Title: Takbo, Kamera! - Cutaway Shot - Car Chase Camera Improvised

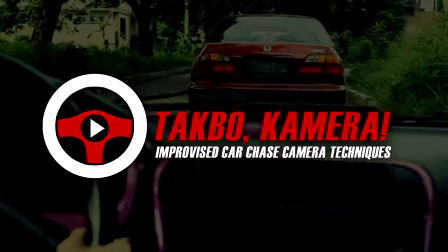This is Takbo Kamera, the place where you can learn how to film a car chase scene in an improvised manner.
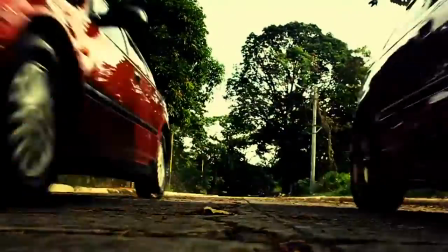In this video, we are going to talk about how to execute the types of shots used in the car chase scene.
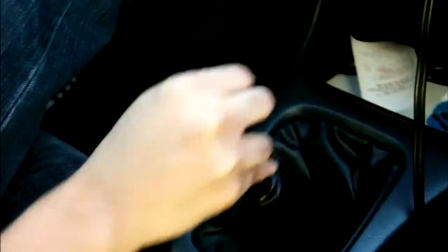And that type of shot for today is the cutaway shot. Shows more detailed supporting actions unseen from the main action of the subject cars.
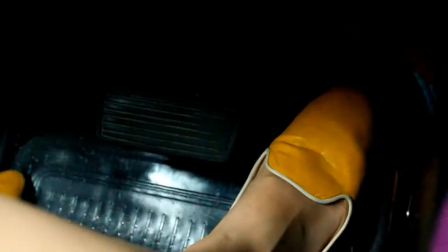The Fast and the Furious franchise won't be what they are without including shifting of knobs infinitely.
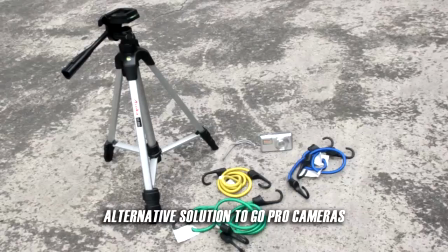You'll need the following materials to pull this off: a tripod, ropes or cables with hooks, and the camera.
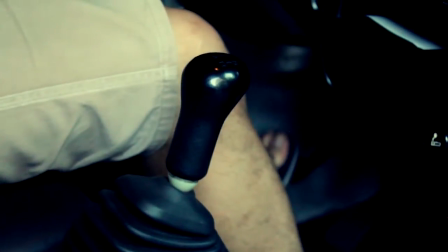Here's how to do it. You can record the shifting of knobs, RPM, stepping of pedals,
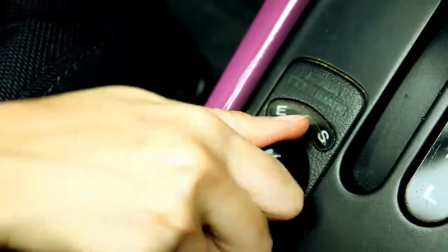indicator switching, and button pressing action of the driver while actually parked and in stationary.
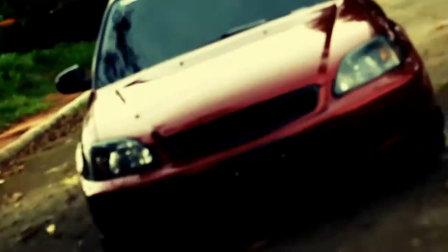The viewers won't even notice when the shots are inserted in between sequences.
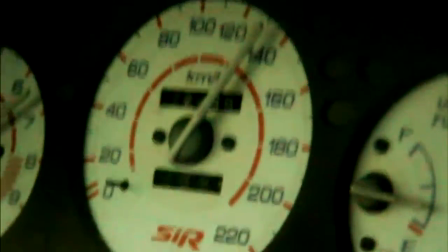The only parts you can film in the car while moving are the speedometer, wheel steering, back and side mirrors, the muffler,
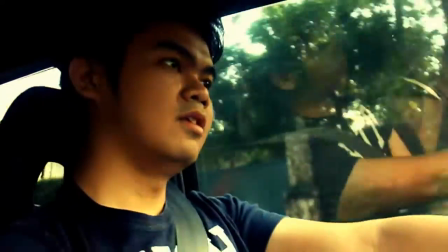the actor's expression, and some others that includes seeing the moving background unless you are using a green screen.
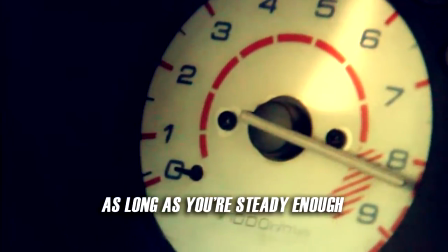You can do this in handheld. The whole shot won't be smooth, but it gives out the sense of being fast.
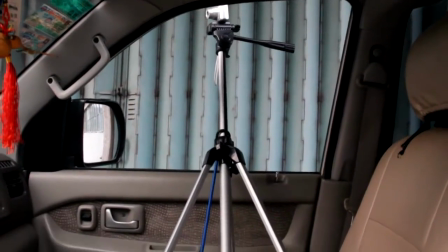But if you're going to need to mount the tripod, set one of the tripod's legs on the passenger's seat and secure it with ropes or cables.
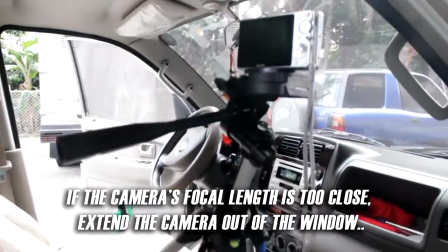The tripod is tied down and hooked from any possible mounting or clipping points seen inside the vehicle.
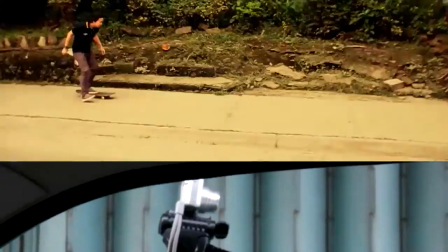The cables are pulling the tripod down, making it intact. Cutaway shots can also be the environment itself, where the action is happening,
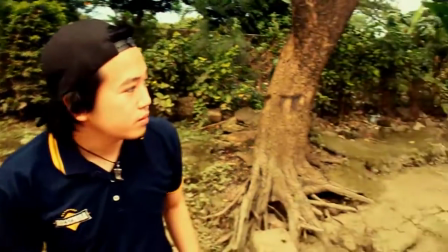supporting the actions of the subject cars by adding more sense of what's happening in the situation.
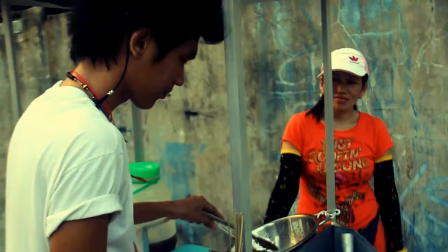It is possible to create more improvised DIY mounting techniques for cameras to create an output you wanted.
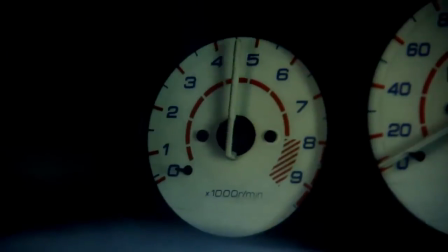Be creative and use those ropes and cables. To know more about how the preparation of a car chase scene is done, and for other types of shots, visit www.takbokamera.com.